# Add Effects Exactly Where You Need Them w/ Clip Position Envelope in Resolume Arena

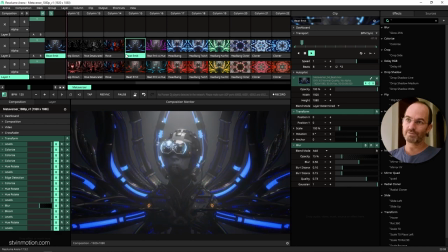Okay, sometimes you just want to have precise animation inside Arena.
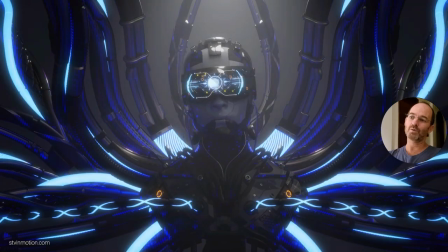And how would you do that? For this clip, I wanted to create four different colors in the light ups.
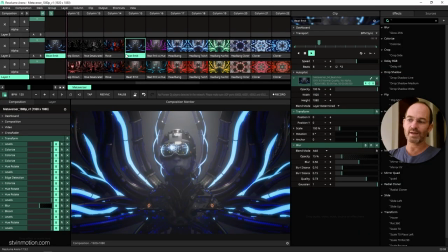And I also wanted to have some kind of a twitch or fuzziness going on when the cables are on to emphasize the power that is running there. And then I realized that I shouldn't do it. I just have to make the clip just like this, and then I will do everything in Arena later. So that's what I did in inside Arena.
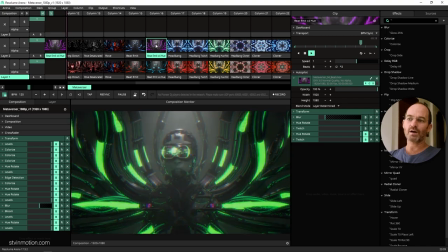Every time the cables light up, there is a different color and there is some kind of a twitchness going on.
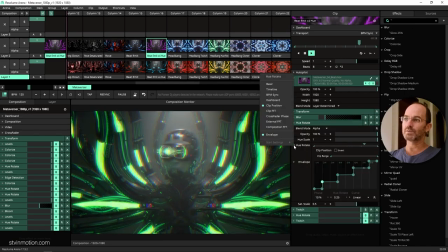And this is made with clip position. Clip position lets you really have precise control.
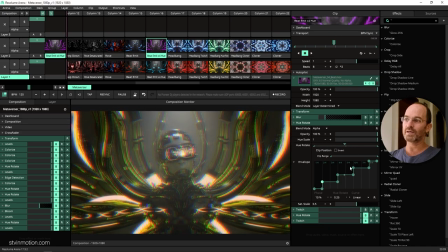You see when I'm moving the playhead here, there are balls here,
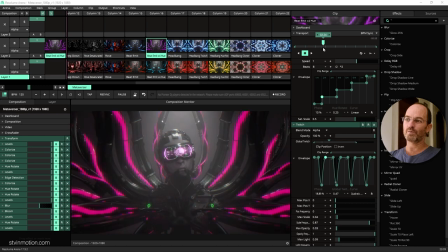balls of fire here, and just keep on firing through all these keyframes.
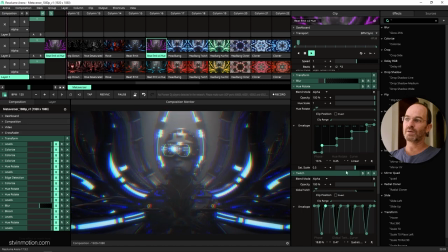This way I can keyframe exactly what I want to make.
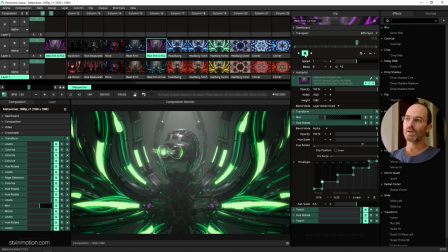So let's talk about first, let's close the switch and talk about the rotate. So every time the cables are going off,
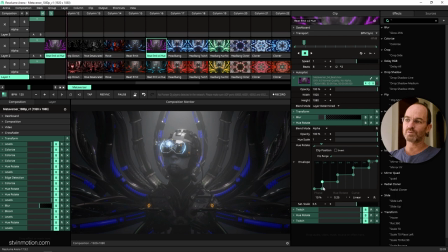I'm changing here the rotation from 0 to 25 and here to 75, to 50, to 75, etc.
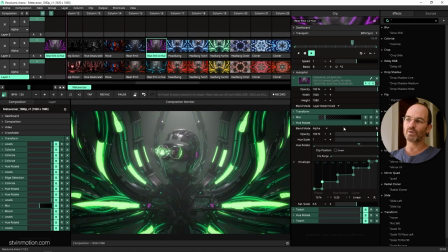And this way I know that whenever the clip is in this position,
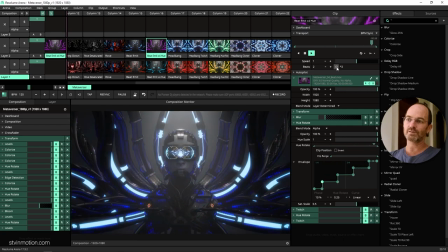it doesn't matter if I'll make it faster, go faster, right? Everything is sitting just like it should.
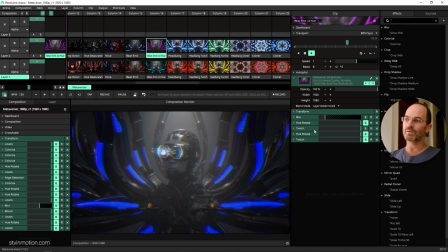So this was about the U rotate, and I wanted also to have some twitch exactly in the points where the cables light up.
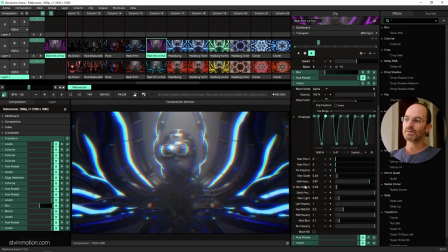That's also what I did. I'm using here a little bit of scale, a little bit of light, a RGB shift, blur,
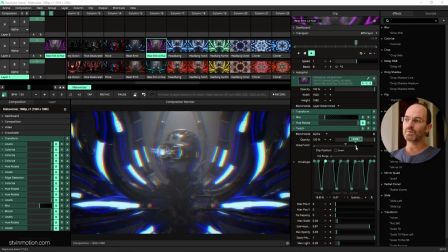and I also limiting here it to 0.70.
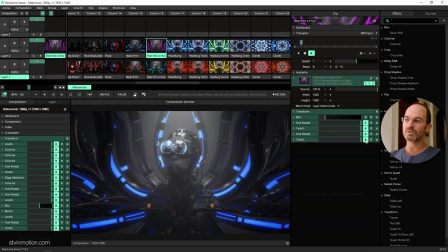So if I wouldn't do this keyframing and I just put twitch on all of the clip, it's too much, you know? There's no justification for it to twitch all this time. So once I have it
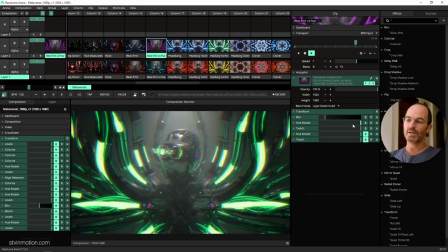twitching only when the cables light up and here changing the color, it's really, really awesome.
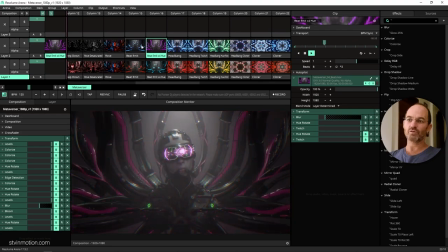And I think I gained much control over the clips. That's what I wanted to create.
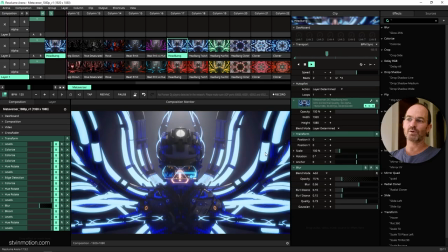Here's another example. Also for this clip, I was like thinking, yeah, you know, like this is going like a surge of energy,
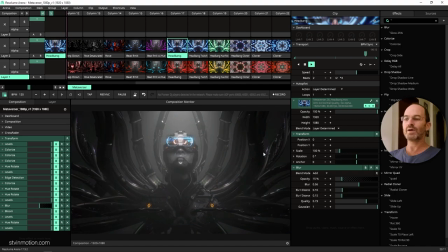and the metaverse is headbanging and everything, and the camera shakes. And again, same story here. This is something that I did in Sat Arena.
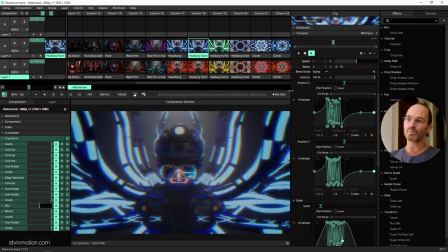Now, this might be a little bit over the top, but hey, I'll show it to you anyways.
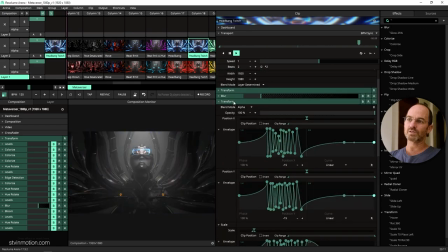What I'm doing here is I'm using the transform effect to do all this shifting on X, position Y, and scale.
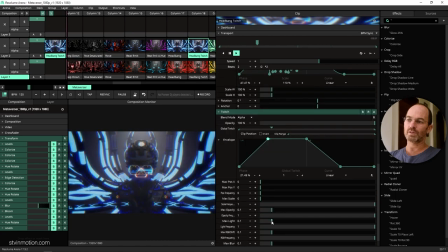And the twitch is used here just for, you know, this RGB shift and blur and stuff like that.
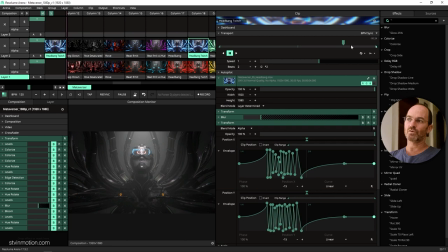Let's close this. Let's pause this so we can go through it. So you see, when we start, there's nothing happening.
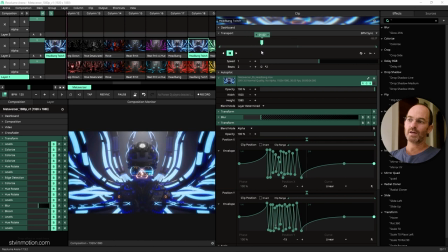And then once the cable lit up and we have all these keyframes that are moving here,
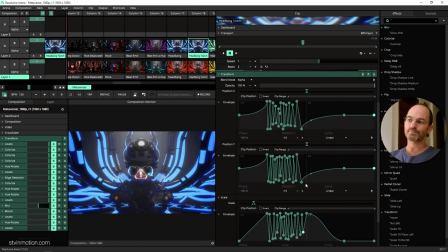I just added keyframes and then saved them as a preset somewhere. You see, impact, I called it. And I just could copy them, maybe just change a couple of keyframes for the randomness.
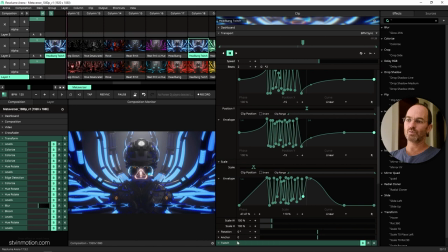So this is how I created this. And the twitch is, you know, it's happening only when it should happen.
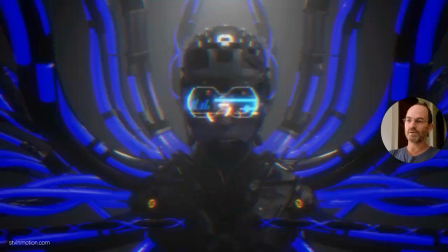And this is the effect that we got eventually. Power, power, power.
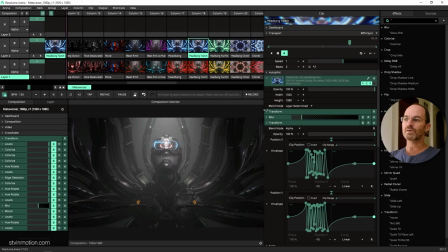So that was a clip position. I think it's a really useful mode to make your clips more versatile. All right, I hope it helped you. Go up and amaze them crowds and see you in the next one.